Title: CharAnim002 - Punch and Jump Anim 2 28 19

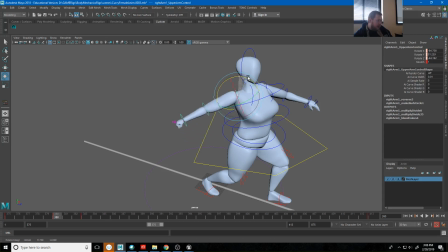(16:31)
Like, I'm going to pull her arm back as far as I can. Now I'm still going to point her fist forward, but when you get something like this, you'll notice what's happening in my keyframes now.
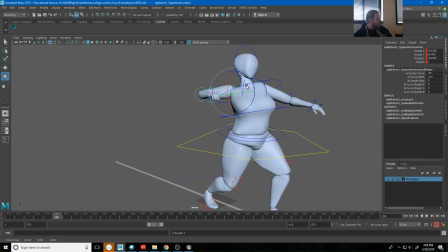(16:46)
Her body's moving forward, but she's still anticipating in that process of that happening, right? So she's anticipating as she steps forward, right? And what that gives us is a really big and
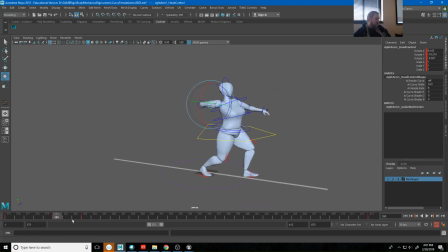(17:06)
powerful spacing from frame 380 to frame 383. That's in 3 frames. Her fist goes from here to there, right? And so just with that breakdown key pose here,
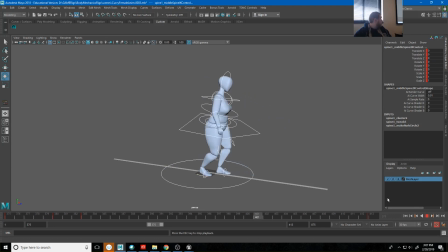(17:23)
I get that as my punch. So it's got a lot more energy to it, right? Now there's still a lot of things that are broken in this, including the way she comes back, right?
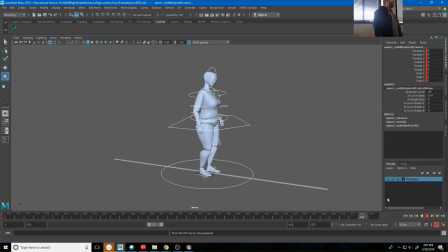(17:37)
So she's got all this energy and this like step forward, but then her, like everything just kind of blends back to the starting pose. So I'm going to make her kind of step backwards into this pose.
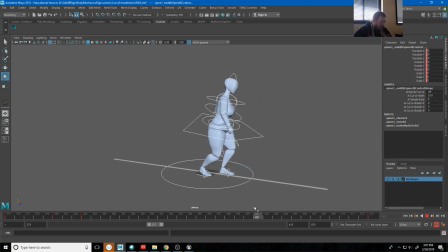(17:51)
And the way I can do that, again, is to kind of maybe find, well, I also think that this transition just takes too long. So I'm going to go ahead and select everything. Maybe move this last keyframe forward to 406.
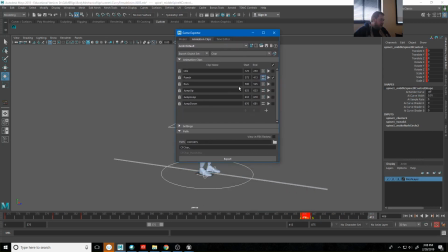(18:07)
And then I would change that in here to 406.
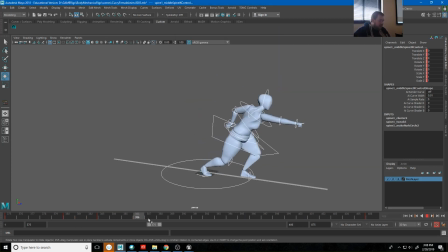(18:13)
Again, yours can be something completely different. And so now she gets back to here a little bit quicker, right? But I'm pretty much just going to copy what's on frame 406 and put it back here earlier.
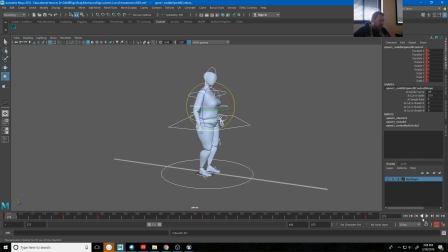(18:27)
So maybe frame 392, just to kind of get her back to her pose quicker, right? And instead of having her hit this pose completely, I'm going to have her kind of settle.
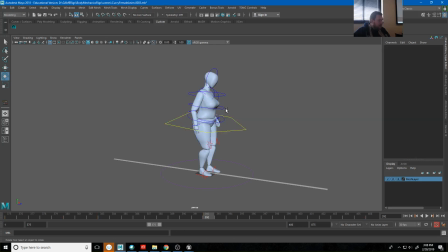(18:43)
So maybe her hips will go back past that, but her upper body will still be dragging behind. Maybe her arm still hasn't caught back up yet, right?
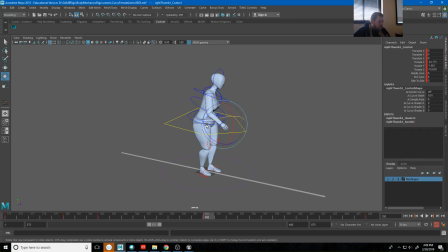And so what that does is that gives us some time for her to get back to this pose and settle into it, right? I'll also probably just make sure that my foot is completely back to the start.
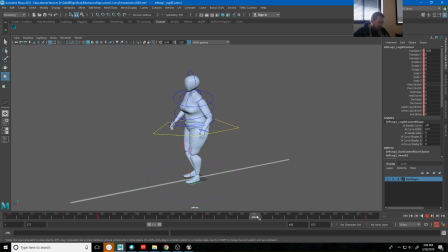(19:22)
Yeah, it is. Now the thing that's missing now, there's two or three more things I want to change. From here to here, her foot just slides back with her, right?
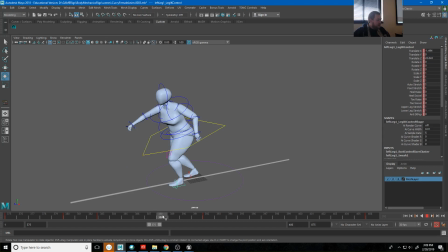(19:40)
And this is where I would want to show that she's pushing off of the ground, like that she's pushing herself back. So one of the things I can do is go ahead and create a keyframe on here, right?
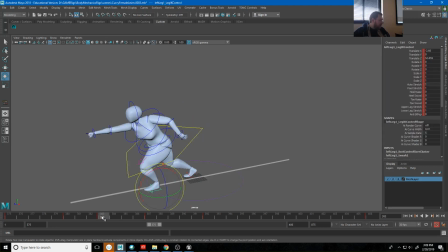(19:56)
And for the foot, I'll just copy what I have on 383 to keep it in the same location. So now she pushes herself back, and I could even have her kind of going up on her heel a little bit to do that. Maybe pushing her weight back up again.
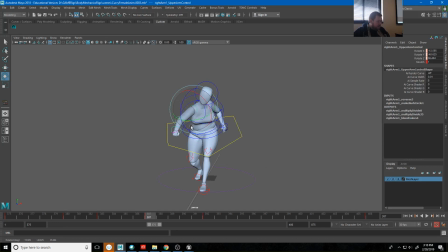(20:18)
And that arm is going to start to like maybe overshoot at that point, like something like that. So now we get that, and she just kind of settles back into it. Now again, this is just sort of the blocking plus pass on this. This is not the full polished version.